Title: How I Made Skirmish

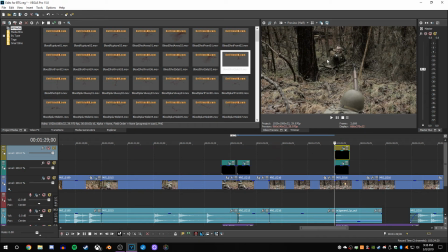So I'm not going to explain to you what I did with those because literally it's the exact same thing I did here. Now the masking on this is different. I'll actually mute this one.
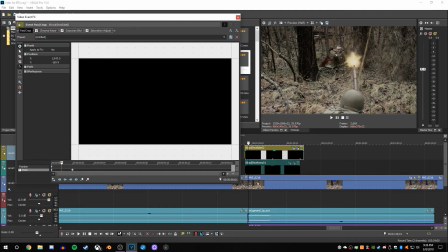And for this, I'll go ahead and show you the mask is actually this. This looks really simple, and that's because it is a mask right here for the tree.
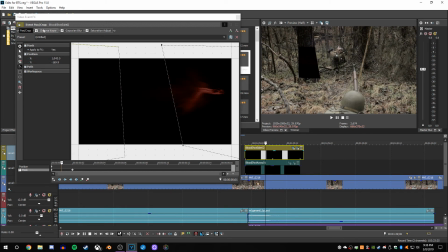So then the blood disappears behind the tree. Because otherwise, you would see it go in front of the tree, and he's actually not in front of the tree. With this mask, we now have blood that goes behind the tree.
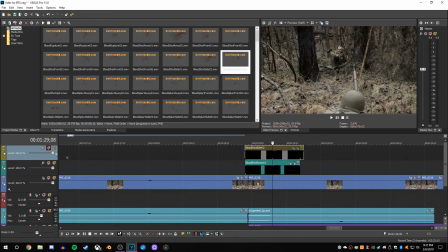And it's the same thing on this one. There's our tree cut out.
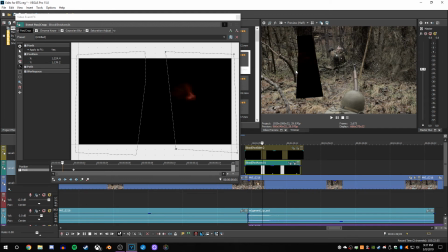Now, I could have cut out this vine as well, but because of how dark everything is and how fast this moves, you don't really notice that one as much, but you notice the tree.
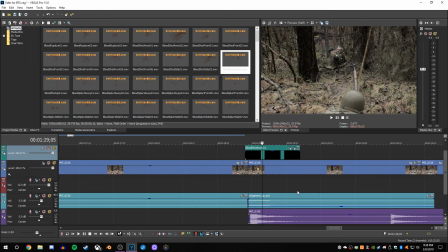This shot also had a little bit of audio work with it too. The original audio clip sounds like this.
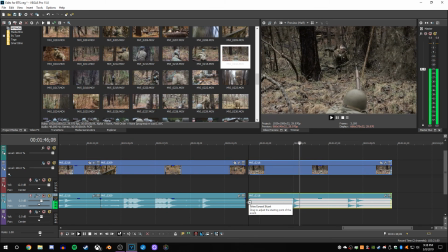Don't make me shoot you.
You hear that sound?
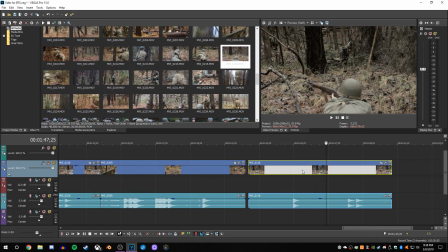That is actually the photographer who is there, wonderful guy named Joe Bemis.
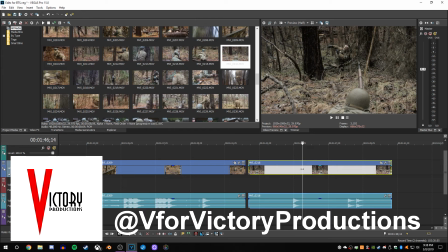Check him out on Facebook, Victory Productions. I'll have the name pop up on the screen and a link to his page.
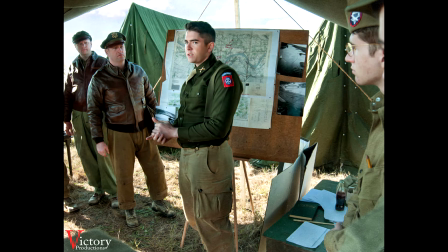He does a lot of reenactment photography. If you just want to see some really cool photos, he does absolutely amazing stuff.
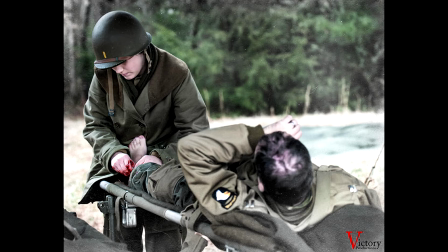He's even got some pictures from this event, some things that I didn't even get on video that were super awesome.
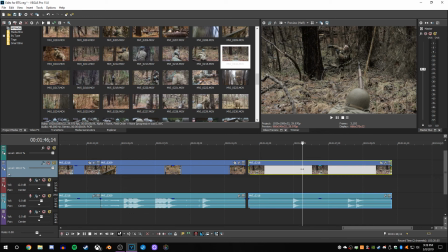He was a wonderful guy to work with. And I'm not knocking him because he got some great shots at this place. It's just that I happened to capture his shutter at the exact same time of this really awesome shot.
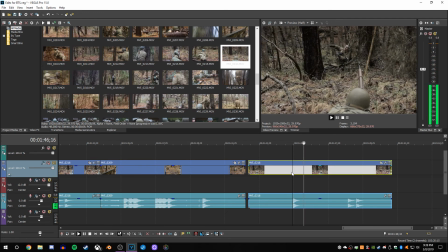That obviously couldn't stay in the video, even though the gun sound is beautiful. Now, of course, you can say, oh, well, why don't you just cut it out right there? Well, the problem is you hear the gunfire keep going, that of the gunfire as it goes through the air.
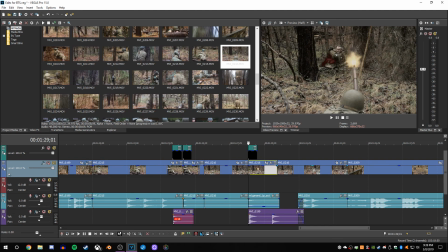If I just have it go bang and then cut out, it's going to sound weird. Once again, I had to cut it out and detach the audio from it and completely delete it. And I needed to find another point in a clip that had a single M1 Garand fire that would work, like a single shot. Luckily, we had one.
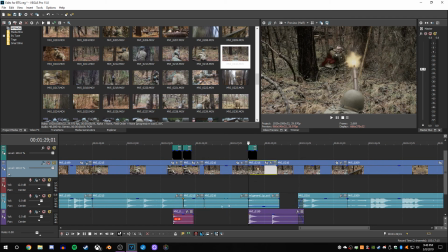It even had that other sound with it. So, what I did is I added it in, and you hear, and it fit. And of course, I overlaid this, so then the original audio came in.
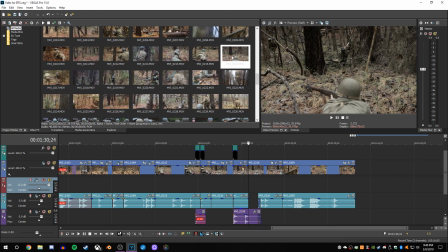But the problem is, the difference between and is noticeable, and I didn't like it.
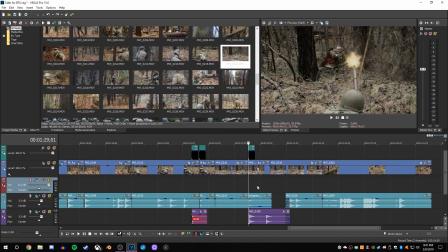So what I did is I had an M1 Garand sound effect from somewhere, I don't even remember where, and I added it in.
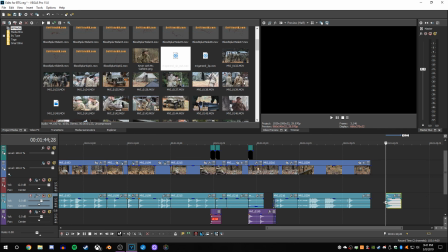The M1 Garand sound effect is this.
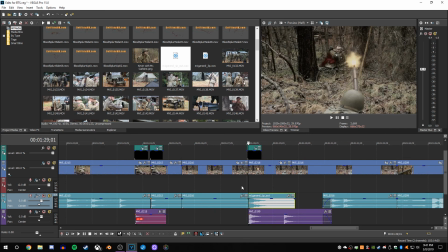It does good, but I can't have it too loud, because if I have it too loud, you'll get this, which is super duper loud. I had to pull it down. If I had it, say, about here, it sounds good, but it's still a little bit too loud.
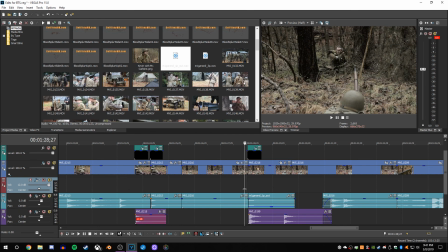It sounds a little bit too different. So I had it pulled down enough that it just added a pop. It added the pop it needed to make it sound better. So that's how this entire little shot had so much work go into it. That was about it.
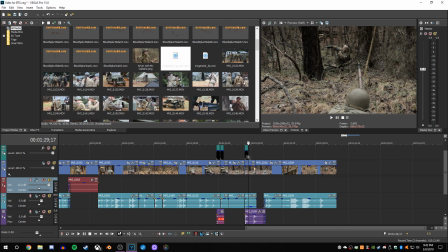That's about all the extent of the effects. The only two big visual effects are the blood shots here.
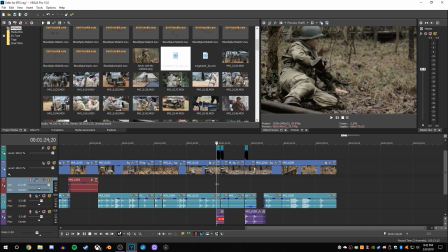Everything else was just edited. You know, just put together and everything. If you have any other questions or comments or anything like that, you can post that in the comment section. I'm thinking about doing some Vegas tutorials on how I edit some stuff or just how I do things.
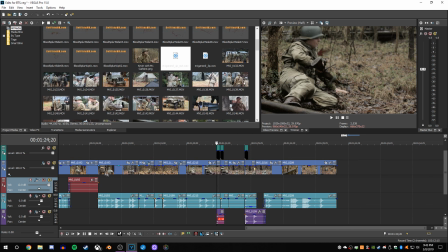If y'all think that's a good idea, leave that in the comments as well. And I look forward to doing many more behind the scenes looks at some of my other videos that I produced later.
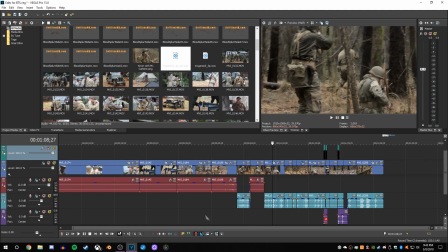I hope y'all enjoyed this video, and I will see y'all next time. Bye.